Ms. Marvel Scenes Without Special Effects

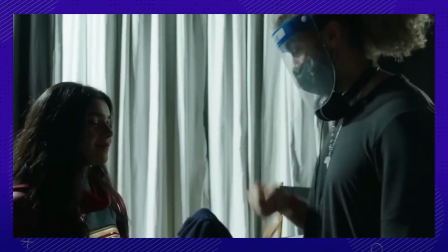It's very exciting to be able to reveal the plan that we've been working on for many years. Finally, now it's underway.
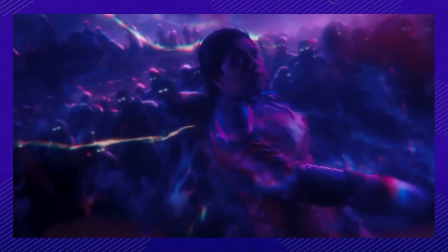Ms. Marvel is packed full of impressive CGI shots created by award-winning teams.
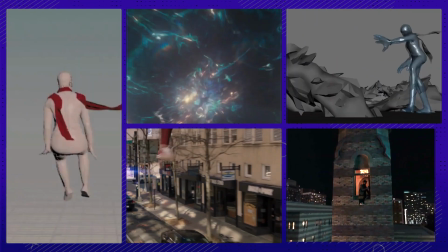From little things like creating realistic buildings to massive things like causing major explosions,
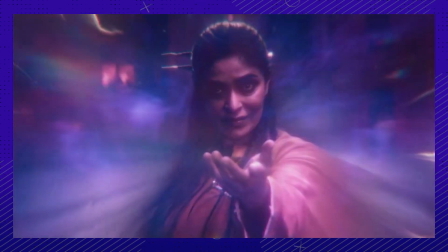the visual effects team had their hands full on this MCU miniseries. Number 1.
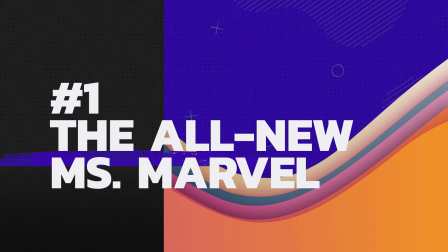A brand new character, while still honoring the original.
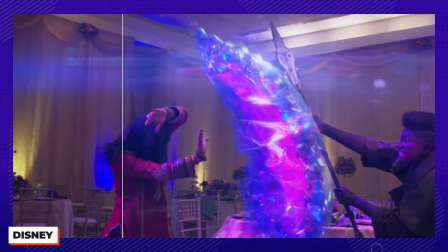One thing that was really exciting for the VFX team was getting to create Ms. Marvel's powers from scratch.
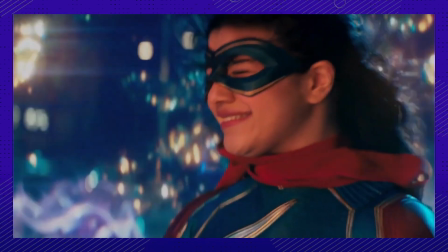The award-winning team at Digital Domain went through multiple iterations of Kamala Khan's powers.
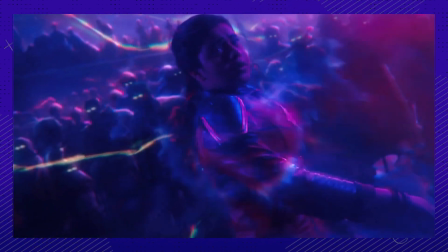They wanted it to be an obvious, otherworldly source, while still honoring the comic's origin.
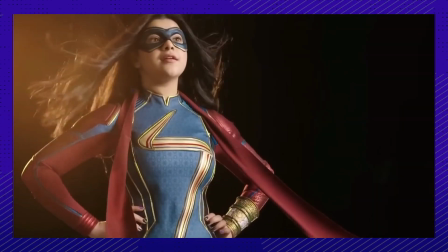The team experimented with color schemes, eventually landing on blue as an ode to her hero, Captain Marvel.
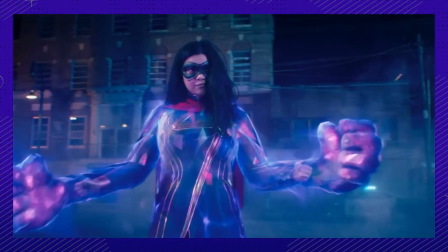To depict the massive version of Kamala, they created a giant version of the character in Maya,
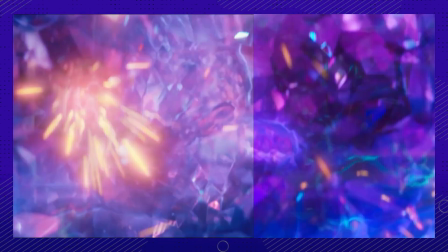then finished it up by encasing her in the glow of hard light using Houdini.
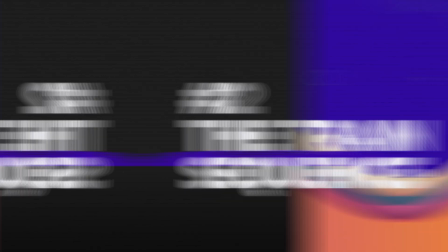Number 2. This took a lot more digital coordination than you think. Digital Domain VFX supervisor Aladino Deber and his incredible team
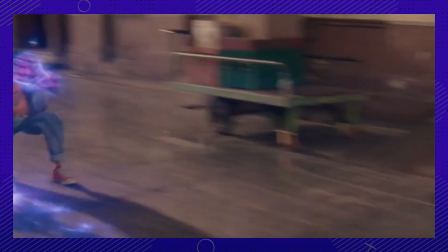of artists had a full workload when it came to creating settings like a crowded train station.
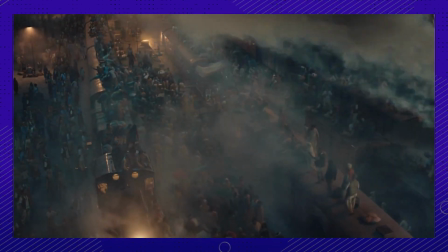For the scene where Kamala gets transported into the past, they began with actual footage of a modern-day train station,
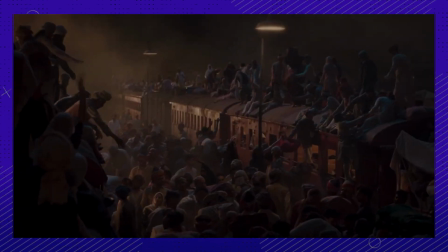with only a small group of extras, in time-appropriate clothing. They added steam to the locomotives in post,
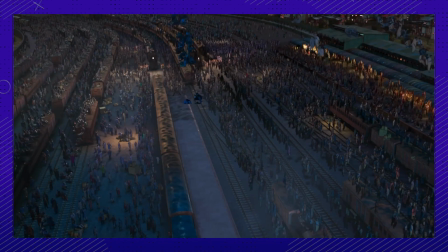and then ran the actors through Houdini's crowd tool to add extra bodies to every unnecessarily open space.
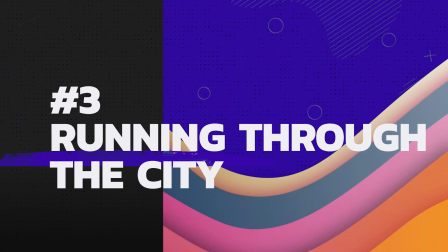Number 3. And obeying traffic laws, no less.
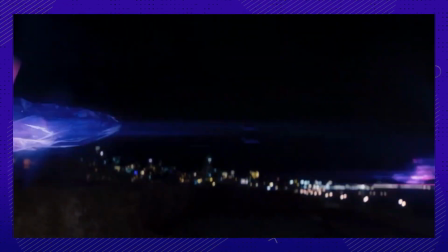The final scene of Kamala running through the city was actually inspired by Spider-Man swinging through his city.
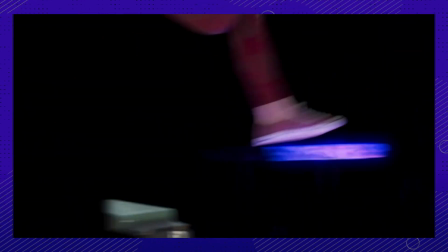They ended up doing all of that animation by hand, because Kamala's platforms aren't totally immovable.
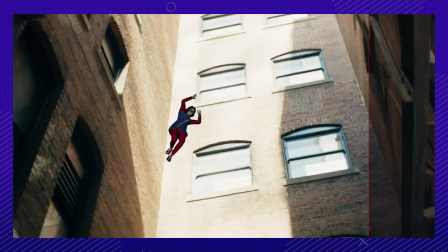The animation team had to play with weight transfer to get everything to look just right.
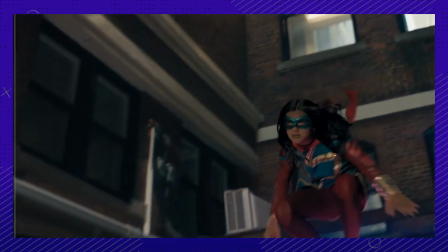Aladino talks with Digital Trends about this complicated sequence.
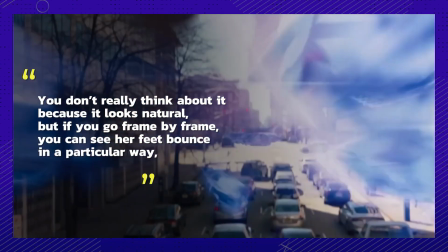You don't really think about it because it looks natural, but if you go frame by frame, you can see her feet bounce in a particular way,
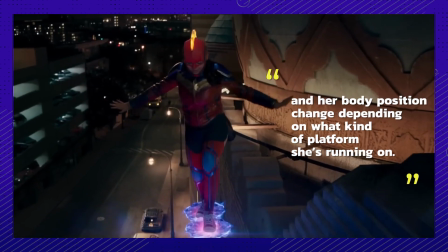and her body position change depending on what kind of platform she's running on. Number 4.
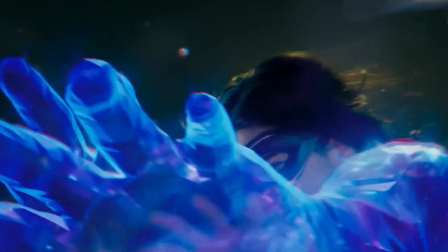Not the class science project you're used to. In this high-powered finale, there are major moments that rely heavily on the VFX team.
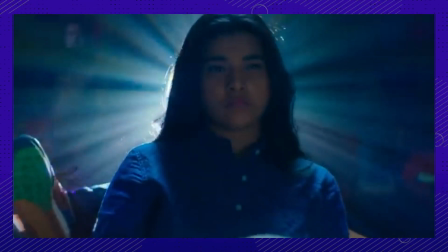When our heroes head back to high school to set some major Home Alone-style traps, they fill the school with what's known as elephant toothpaste.
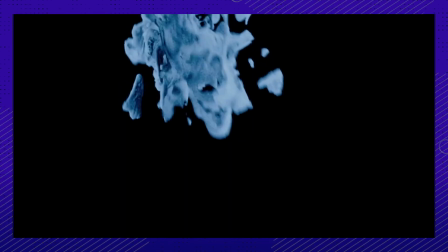This gray, CG, foam-like substance was created by the VFX team, and it's only animated as it expands throughout the building.
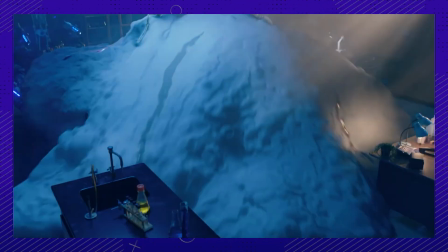They actually spent more time on this 12-second shot than anything else in the whole show.
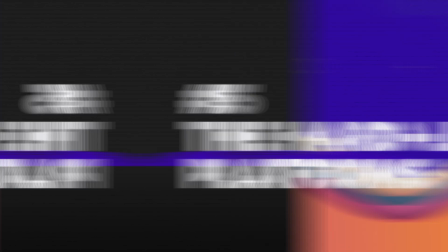Number 5. Also known as the most efficient form of transportation. Creating Kamala's hard light platforms were pertinent to the VFX team.
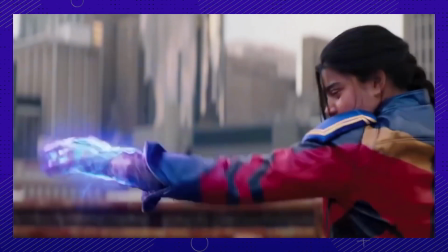There's an important scene where she is training on a rooftop, jumping from platform to platform.
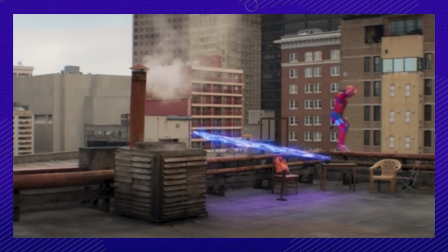The sequence utilizes clean, almost virtually clear plates and digitally generated backgrounds to give the impression that she is,
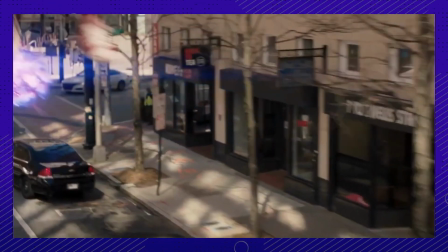in fact, running through the city. Rise VFX supervisor Stuart Bullen shares one of the major challenges of perfecting these platforms.
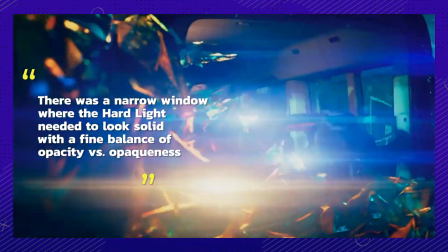There's a narrow window where the hard light needed to look solid,
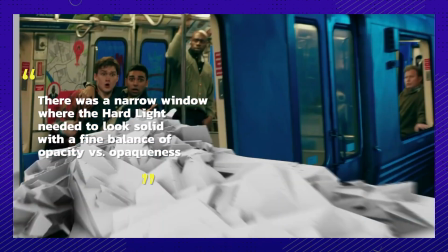with a fine balance of opacity versus opaqueness, while avoiding looking like crystal.
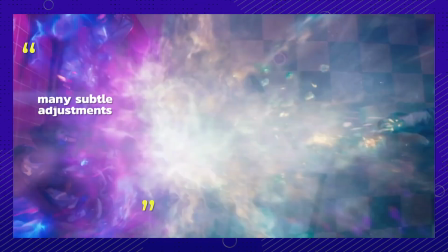So the development of the powers went through many subtle adjustments until we settled on the right balance.
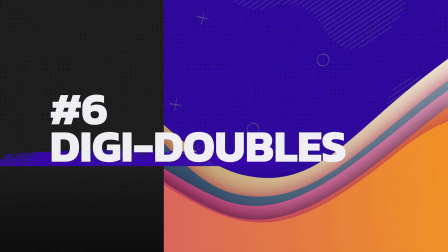Number 6. There were at least 3 Digi-Doubles for Kamala.
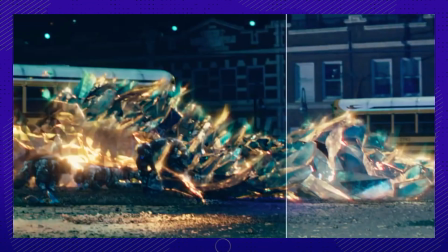The artistic use of Digi-Doubles was an important factor in making sure they could showcase Kamala's powers and the damage done to the city in a realistic way.
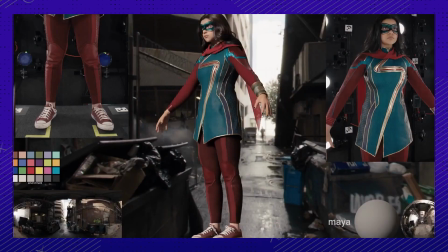By working with full-body scans of Iman Vellani, they were able to create a full-body duplicate of her,
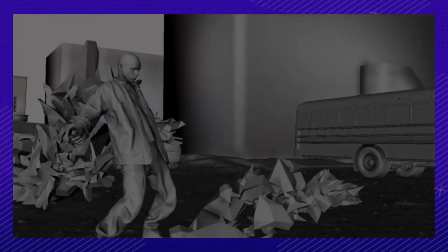and several other characters, and place them in dangerous situations without worry.
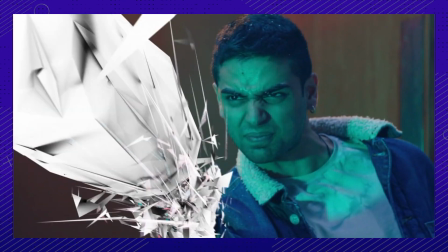They were also able to edit the live-action footage and remove any imperfections that would take away from the scene.
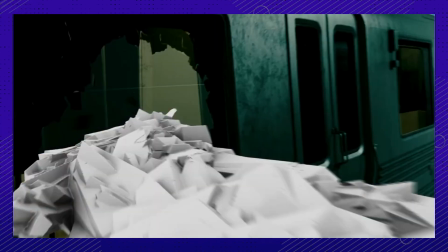Stuart Bullen shares with AWN what it was like to choreograph these scenes.